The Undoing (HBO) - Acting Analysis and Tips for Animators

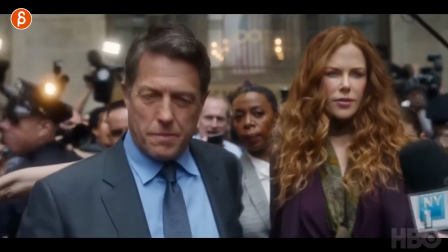Welcome back to the acting analysis and tips for animators and today I'm going to take a look at the TV show The Undoing. I have seven sequences I want to talk about but fairly early on they're going to go into spoiler territories. I'll put in the warning, I'll let you know. Or before I do, hi my name is JD and I do stuff like this. I do acting analysis tips, I do animation analysis tips, I do lectures, rig reviews, proc reviews. You know to drill all kinds of things. Feel free to browse around my channel if you like this, subscribe. If you don't, that's also fine. But If you feel like hitting the like button and the subscribe button and that bell, that would be awesome. It helps my channel grow, but that's it.
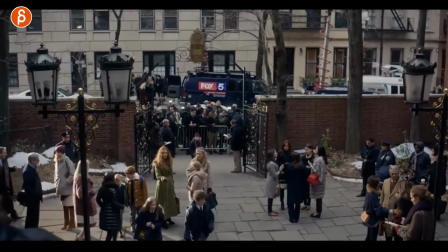Let's go straight to the sequences because it's awesome. First up, we have this one here. There has been incidents.
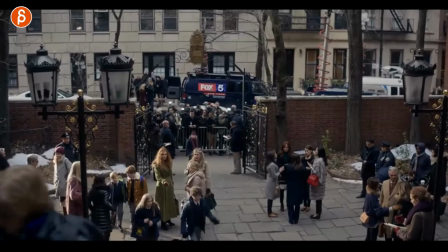Again, I'm going to try to keep this spoiler free as long as possible. And the news is out. Everybody's here waiting.
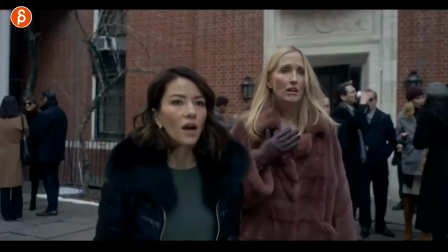The parents are here with the kids. But what I want to show you here is that they're all, you know, they're somewhat concerned, very gossipy,
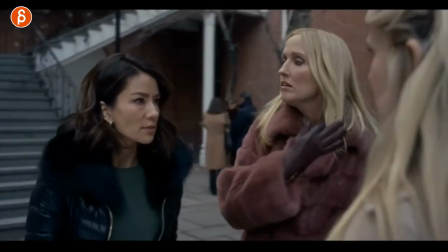but there's a body language thing I want to show you here. as she comes in here you have this person
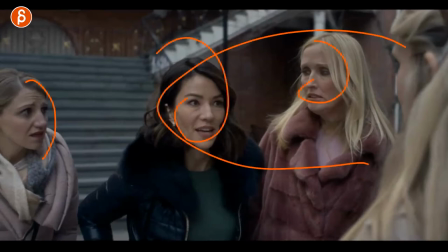who's not quite part of the clique of friends and the gossipy circle there and
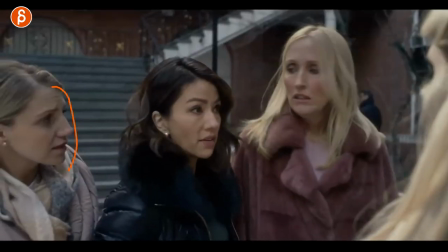what I love about this is they say hi they have kissy kissy and she kind of wants to be part of that she kind of leans in and you
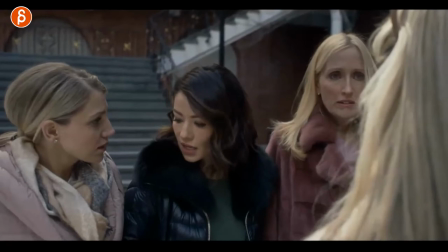can see this here look like at that look at her sizing her up and goes oh hi yes looking down again yeah okay whatever
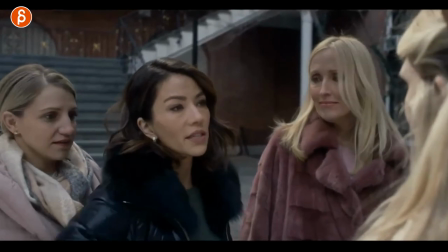and then look at that the turn and it's almost like she's blocking she must be adjusting her bag or something but you have that well i don't want you to be part of this i'm going to step in front of it and keep on talking turning my back towards her and you can
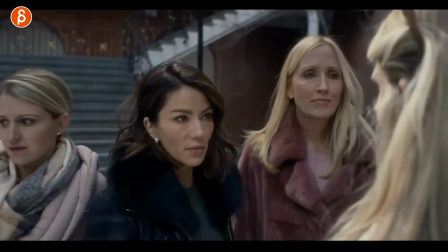see that her reaction as well she has a smile yes oh okay and you got that exit here you can see kind of a little little
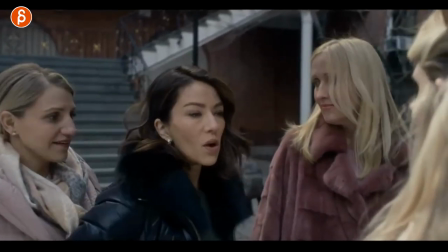blink there okay i guess i'm not welcome here so why am i showing you this just because again if you have multiple people you want to think about are they together or not is there something where you want to show that they're together they're friends or not there's a divide that someone's very
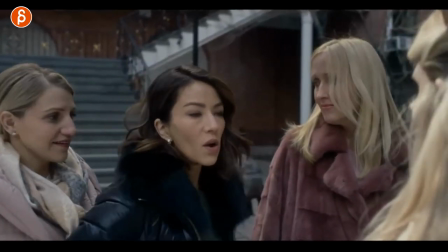rude all those things through body language and posing and posture and the placement of the scene where they are they're blocking someone will tell us something about their relationship so think about that as you have multiple people and multiple characters in your scene. The next sequence is fairly long and it's also awesome and this is just the second clip and right off the bat it's going to reveal something so spoiler warning from now when it goes into like okay well this is the progression of the character and the series just a fair warning spoiler.
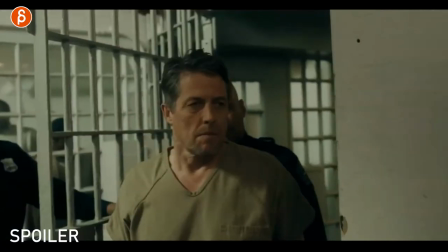So I'm going to scrub through those sections because it's all about him and his reactions.
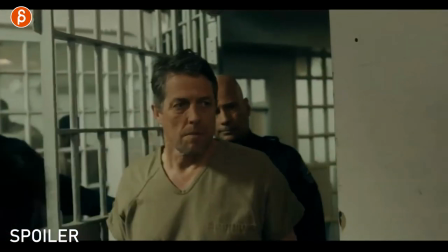He is here for the first time he's kind of spooked you can see the reactions he's stopping here lots of blinking it's going to be a lot of looking
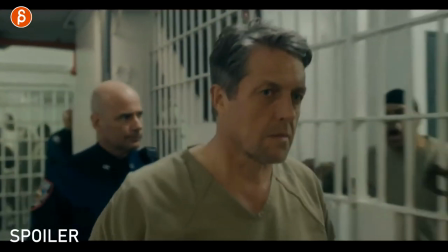staring blinking just how he reacts he walks past the cell here they're yelling at him he's reacting like that and you can see this
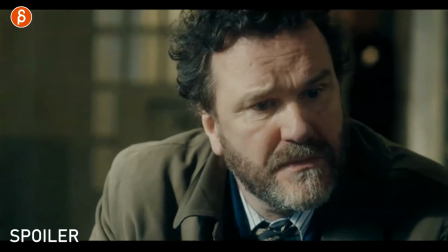continues on so i'm going to scrub through and that's his appointed lawyer just kind of waiting i also love this year that we see him coming and
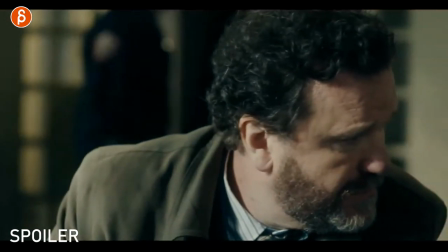he kind of hears him coming he just has that kind of slight look over there acknowledging and waiting not really fully turning around and then kind
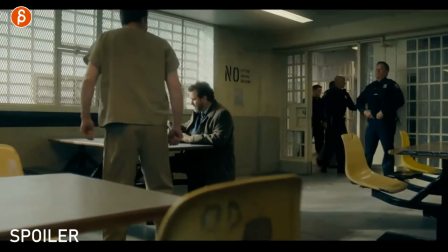of locking all right here you are but it's all about him so as you go forward here you can see how he's not
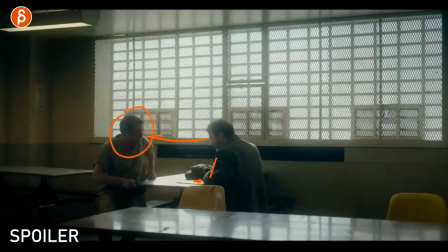super invested in him he's going to start taking notes and he just wants to say that he is innocent so you can see this here as he starts looking he's
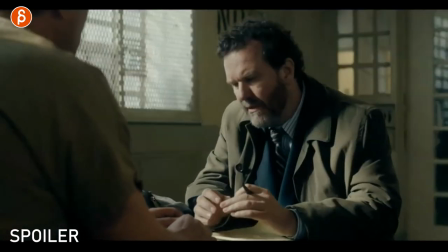got all the squirmy mouth shapes and all the tics that he has it starts out small but he starts to explain okay right so
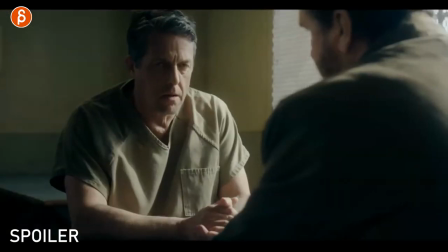what are you going to do here is not talk to anybody and you can see that all right well i don't want to hear anything about what i'm supposed
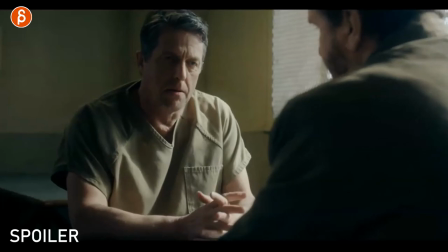to do in here i want i want to get out of jail here and you can see just that reaction you can see all the fidgety things and again throughout this whole
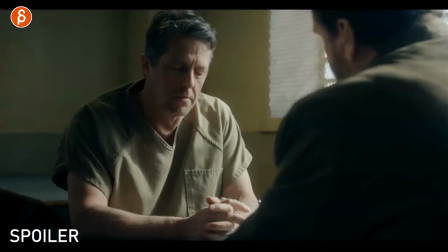sequence just look at the progression and the changes that this character is going through you can see this he's annoyed there's
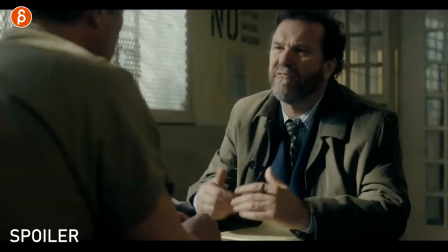all swallowing closing of eyes don't forget your characters can close their eyes it's not that often done in animation and when i see my my student shots
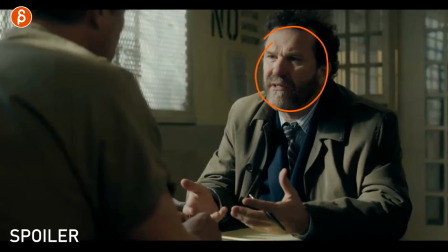but again it continues on and explains to him and he spoiler he doesn't like him at all so as he goes all right well this is
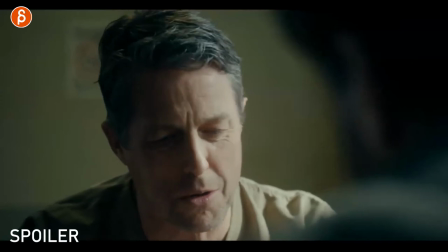what you got to do and you can see this here again he just he's just impatient all right well i want to tell you this and
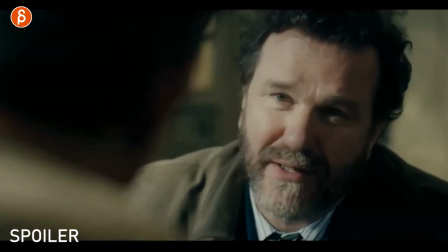what can we do can you get me out of here and he explains well again i want to spoil too much but he talks about the bail
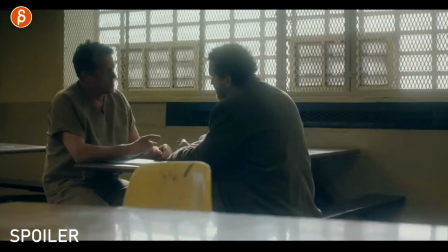and what i can do in terms of your innocence and you can see he leans in pointing here all the things you can see a slight blinks and all that all of that and he's completely calm here just watching him and he's not super agitated but still it's like all right come on
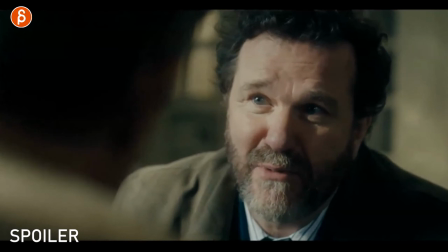do something for me and he tells him here all right well maybe this maybe that but you can see he's fairly relaxed in all of this and
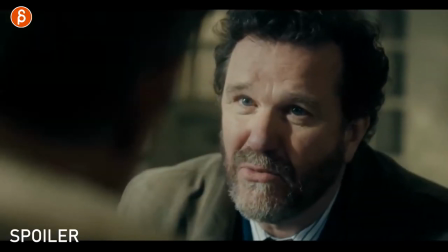then he will start seeing the switch so now he goes all right well let's just you know let's go through one by one and he dismisses
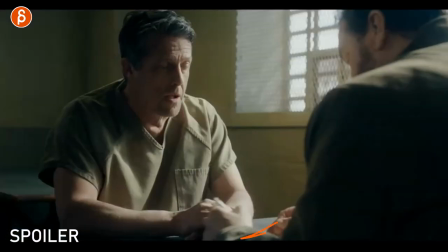him in a way well by looking down and focusing back on the list and you can see this here how he is annoyed he leans forward he's
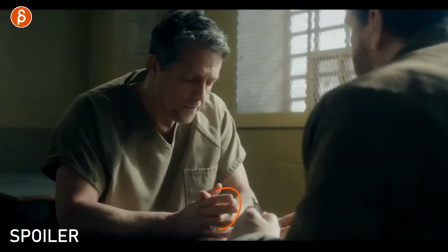got the crossing of fingers and not right he gets into this and doesn't quite finish this goes back into that he's got a swallow and he's
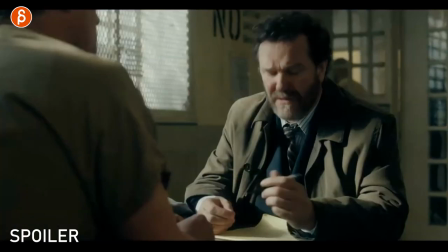kind of annoyed all right well i gotta answer this question all right right and i love this here this is actually in the sound when he asks
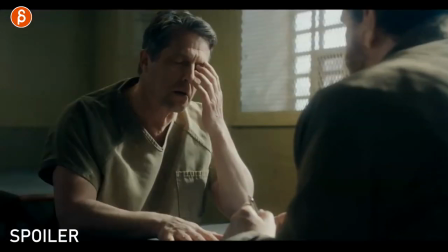him what about the the house do you own it with your wife he says yeah i want it with my wife and i love this reaction
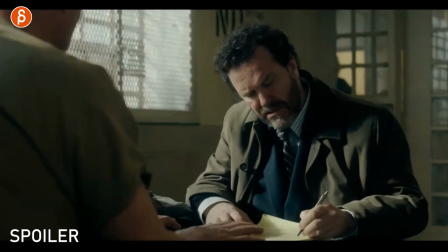and the sound that he makes it's like ah yeah that's not going to help and then he continues on
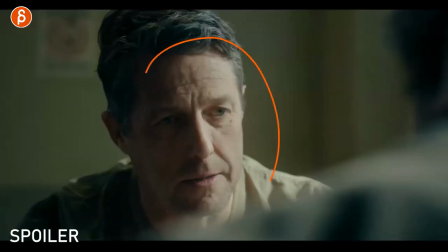and you can see this oh here's the list that's what I'm focusing on and look this is the biggest change here from here and then later on he's got all the looks he tells
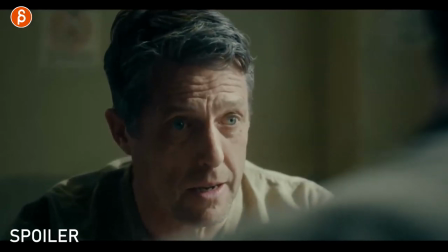him I'm innocent he's got the swallow he's got the scanning he's got the looking and then
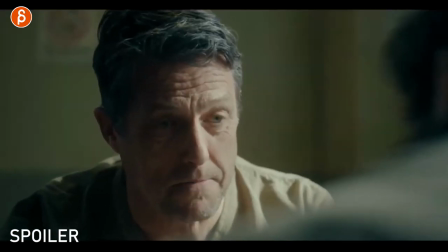bam do you care like says do you actually care and he's agitated right and then that's the guy looks
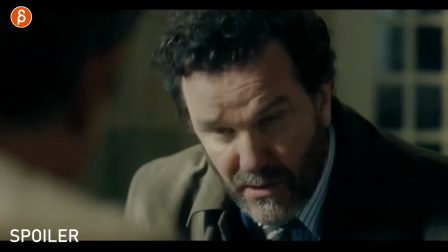up and goes well actually I don't and that's his quick reaction of I don't and then you
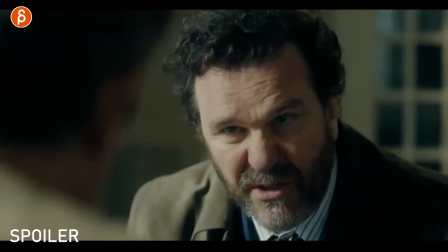can see the change here just look at that he's just scanning there's no blinking there's nothing else in his body he realizes oh this guy is really not
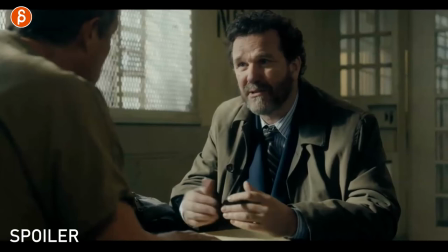on my side what a change it's just he almost realizes this is going to be really really difficult and it's super tiny you can see
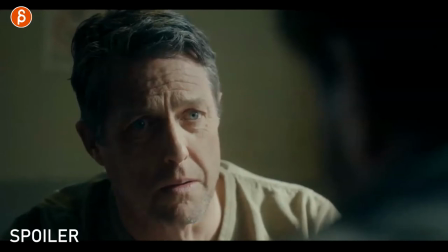this here super tiny changes here but generally it's just a stare he realizes this is just not going to go well and then it's all
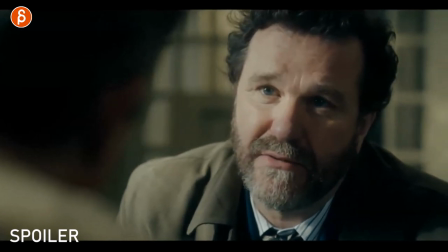about him and you should watch this is great his deliveries how he explains that you know doctors can be jerks and that's blah blah blah and as he
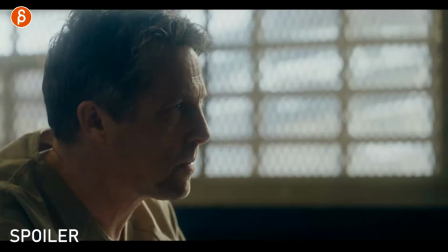says this here you can see that that slight moment of wait what did you just say that and he continues on you can start seeing
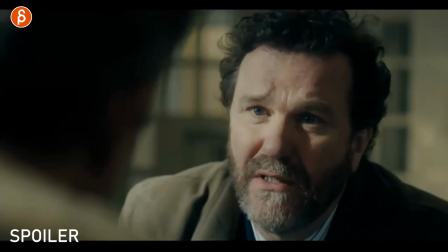a bit of a change again in this character as he listens as he tells him all those things that he doesn't like him and he doesn't get to
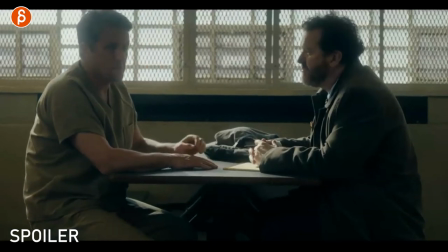be a jerk anymore because now he's in jail and you can see this here he says oh all right well that's what's going on here and you can see this change in him turns away shoulders down and he like all right it's almost like case closed okay well this is what this is
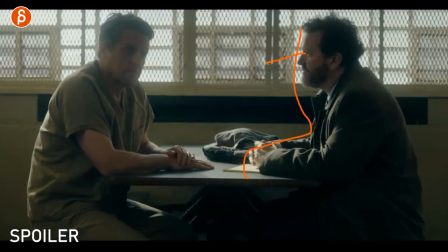going to be about and he just stays put he just stays eyes on me i think that's what he says here eyes back on me and it takes him a while to like all
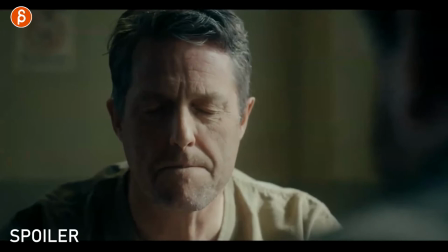right let's do this fairly annoyed right he goes okay let's continue with this and you can see slight little
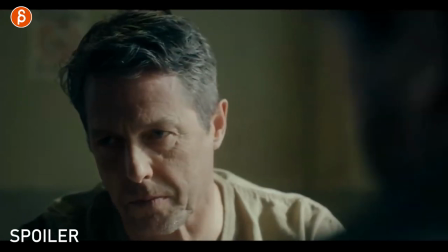more changes like it's a bit more the breathing is heavier it looks away this is when he tells him you don't get to be this or that
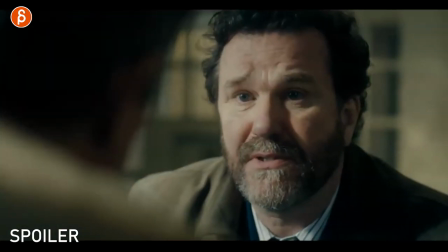he starts to get a bit more annoyed here and he continues to lay out the plan of what is going to be here and you can
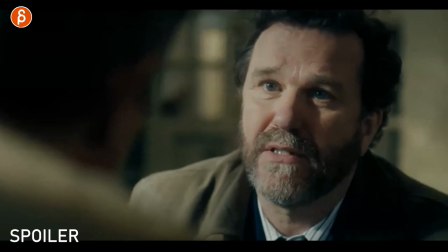see this i love those those little looks and then that just the waiting this relaxation in the face in the shapes here he's
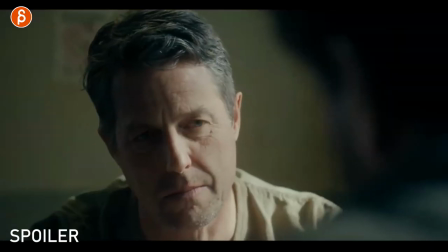almost pleased with himself it's so good and it tells him all right and you can see this here well you know because you're a doctor you're arrogant all that stuff
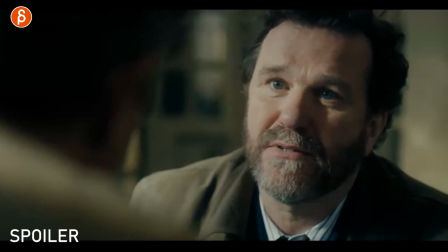he just tells him how much he doesn't like him and you can see the slow blink here really to such a big change
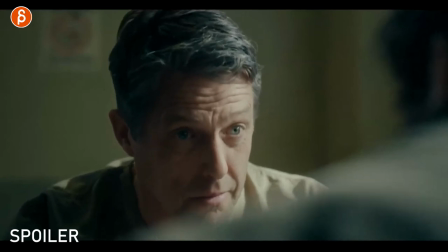from here when he just looks at him and he's desperate he's scanning like come on come on you're going to be on my side come on i'm innocent here and
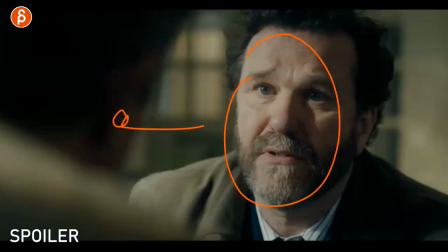he's all agitated like come on let's do this two all right well that's what's going to be it's a
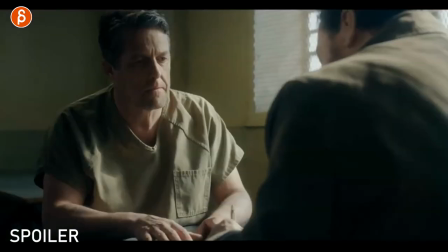long sequence but for you to think about again this is tricky this is really really long not that you can have this on your shoulder and your reel is way too long but think
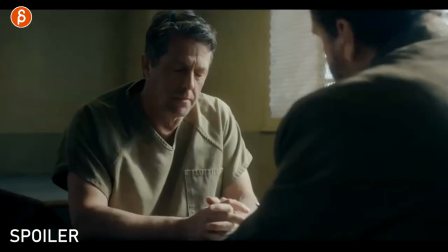about the the progression of a character right it's always interesting to go through contrast where a character starts in one spot and then ends in potentially
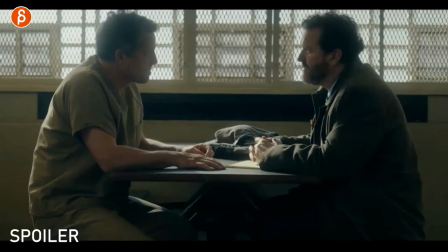in another also if again if you have multiple characters how do they relate what's the distance what's the posture or do they have mirrored posing because they
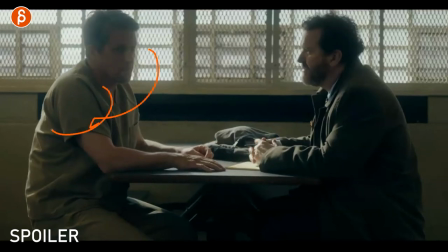agree with each other does someone suddenly turn away or turn their back does that change the dynamic is someone leaning back leaning forward all that stuff think about all that when you have two characters at least in your scene and how you can show us their relationship and how they relate and how